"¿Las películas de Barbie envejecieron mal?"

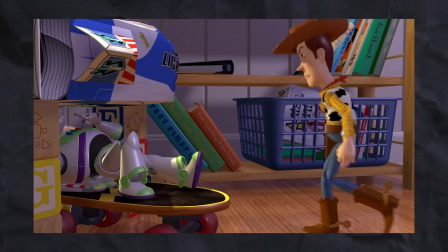6:40 En el caso de Toy Story todo es más animado Sin embargo, eso les juega en contra Y sobre todo con las limitaciones de ese entonces Si nos damos cuenta los personajes
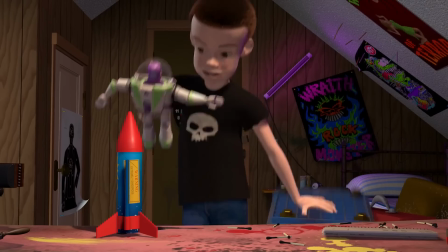6:48 humanos de Toy Story Como Andy y el otro chico que no me acuerdo ahorita su nombre No han envejecido tan bien Pero
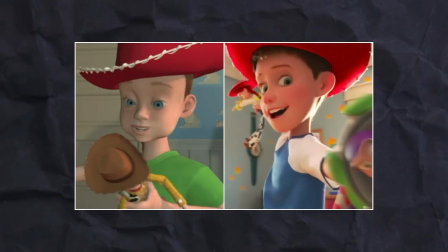6:53 eso no nos hace mucho ruido porque casi no están en pantalla Más que al final o al inicio Y quienes realmente resaltan son los juguetes Y
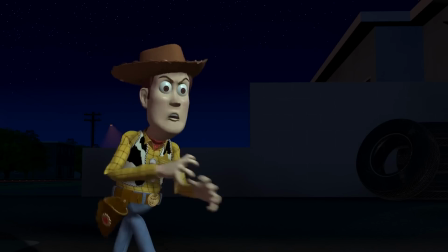7:00 varios de los juguetes no necesitan esa fluidez de movimiento Que sí necesitaba Barbie Por ejemplo Woody ni siquiera tiene cabello como tal Si no es que obviamente
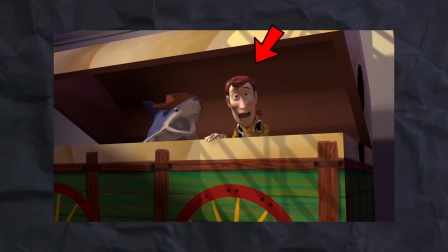7:07 como es de plástico está pegado y no tiene por qué moverse el cabello lo mismo pasa con la vestimenta y muchos otros factores
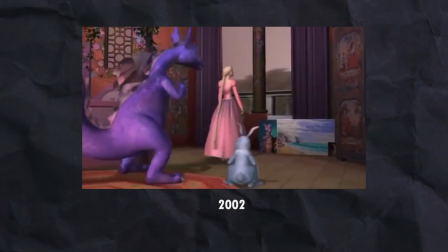7:13 pero en general espero que se me haya entendido la idea eso es lo que siento que ha podido jugar un poco en contra que haya hecho que a día de hoy haya envejecido no tan bien a mí no me termina de cuadrar del todo pero no cae en un valle inquietante para nada finalmente algo que quiero
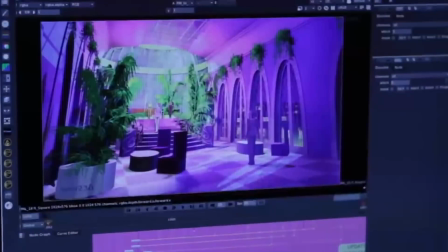7:27 resaltar que es de las mejores cosas que tienen todas estas películas es que el concept art y la música son icónicos son realmente buenos y muy geniales e incluso con la música se ha jugado mucho Hacer memes y ese tipo de cosas Como en Barbie, la princesa y la plebeya Que ese meme de eso, como tú Tú eres igual, la la la la Ya bueno, eso, un excelente servicio Pero cuéntame, me gustaría saber tu opinión ¿Te gusta este tipo de análisis? ¿Te gustaría que haga más Vídeos así? ¿Qué opinas del 3D Y la animación de Barbie? ¿Tú sí crees que he envejecido Bien o no? ¿Cuál es tu opinión? Eso fue todo por el video de hoy Cualquier duda o comentario me lo dejan saber En cualquier red social me pueden encontrar como Rosario Garibaldi Y nos vemos en el siguiente video